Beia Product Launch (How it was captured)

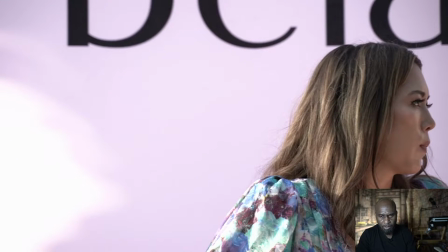Okay, so this clip, we are gonna... this clip should be mute because I don't want you know anyone to hear whatever she's saying because these videos are not edited and out yet they
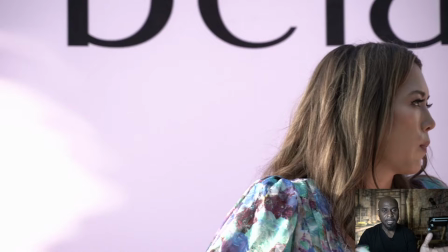did a small edit for Instagram and I had it I I wish I had it now to show you but I guess I can show it in another video but I don't want to put stuff out that's not out yet from from the client that's
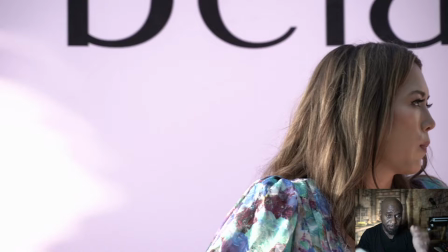not cool all right so everything here it's it's um let me play it again see if I just I think I just muted the sound okay so I
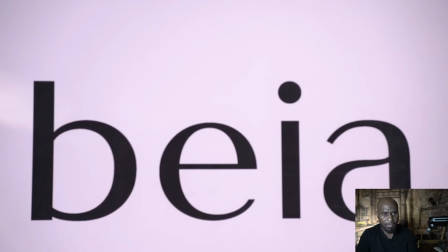just muted the sound let's let's just
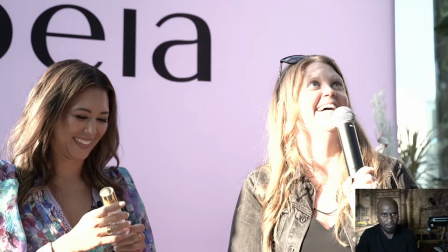scroll to where all right so there was there was there was extreme problem was they had the backdrop in the sunlight well they didn't have the backdrop in the sunlight they're on the roof so the sun moves so so in the beginning the backdrop was fine
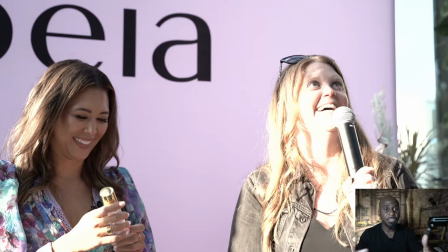and the Sun start move on to the backdrop at the same time Brittany wanted to say something she wanted to introduce herself and all that right Brittany's a lady on the left and this lady on the right is introducing her but whatever she's saying is not important the lady who's introducing her so
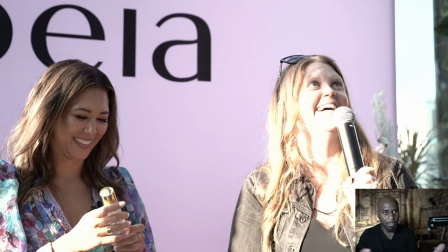at that time I was still adjusting the camera and trying to Brittany is in good exposure but she the lady who's introducing her is not so didn't worry about her because I know they're not going to use her clip we just want what Britney is saying so let me scroll down to when
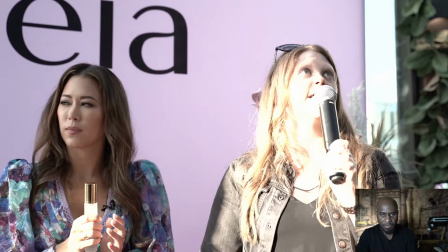Britney starts speaking when she has the mic
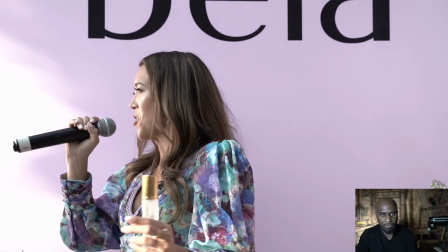all right let's scroll down okay so now Britney has the mic and I'm recording with two cameras I have a close shot and a wide shot I think this was the more close shot I'll show you the wide shot in another clip so this is
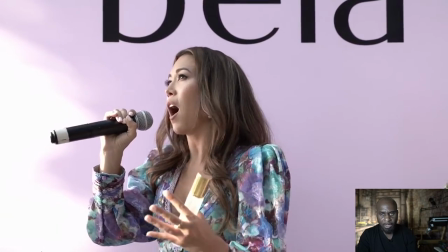Brittany and she's talking about the product to everyone in the venue
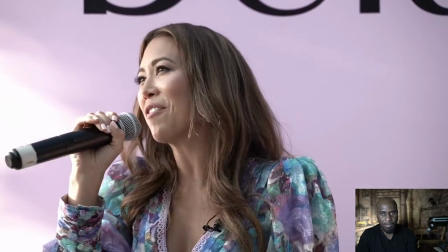okay and I know I just
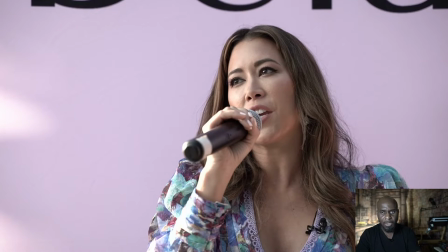zoomed in there because I wanted to get a closer shot but remember I have two cameras so the second camera is wide and static so that camera is a safe shot and this one I could adjust and move around they're not going to use the parts right why I just zoomed in because that's not good. They're going to use only where the shot is fine.
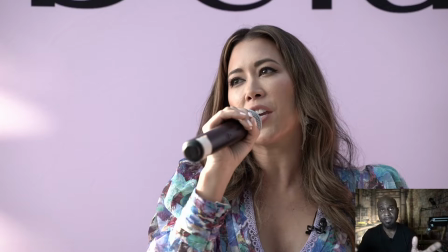Now if I only had one camera shooting, then I wouldn't be able to zoom and do anything funny because then there's nothing to cut to. So because I had two cameras, I was able to zoom in because I wanted a closer shot because the other one had a wider shot.
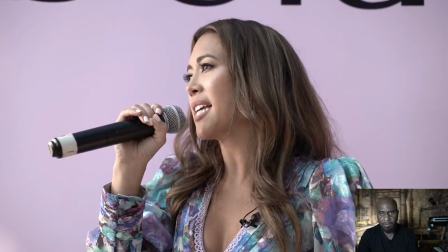So I just had it like this and captured her and
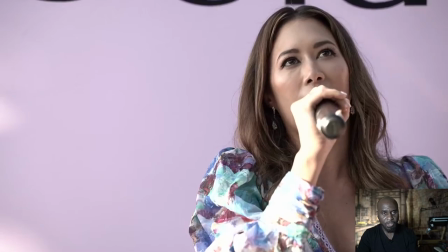she was just talking about it all right so this was one shot and later on I'll show you the second shot let's go to the next clip okay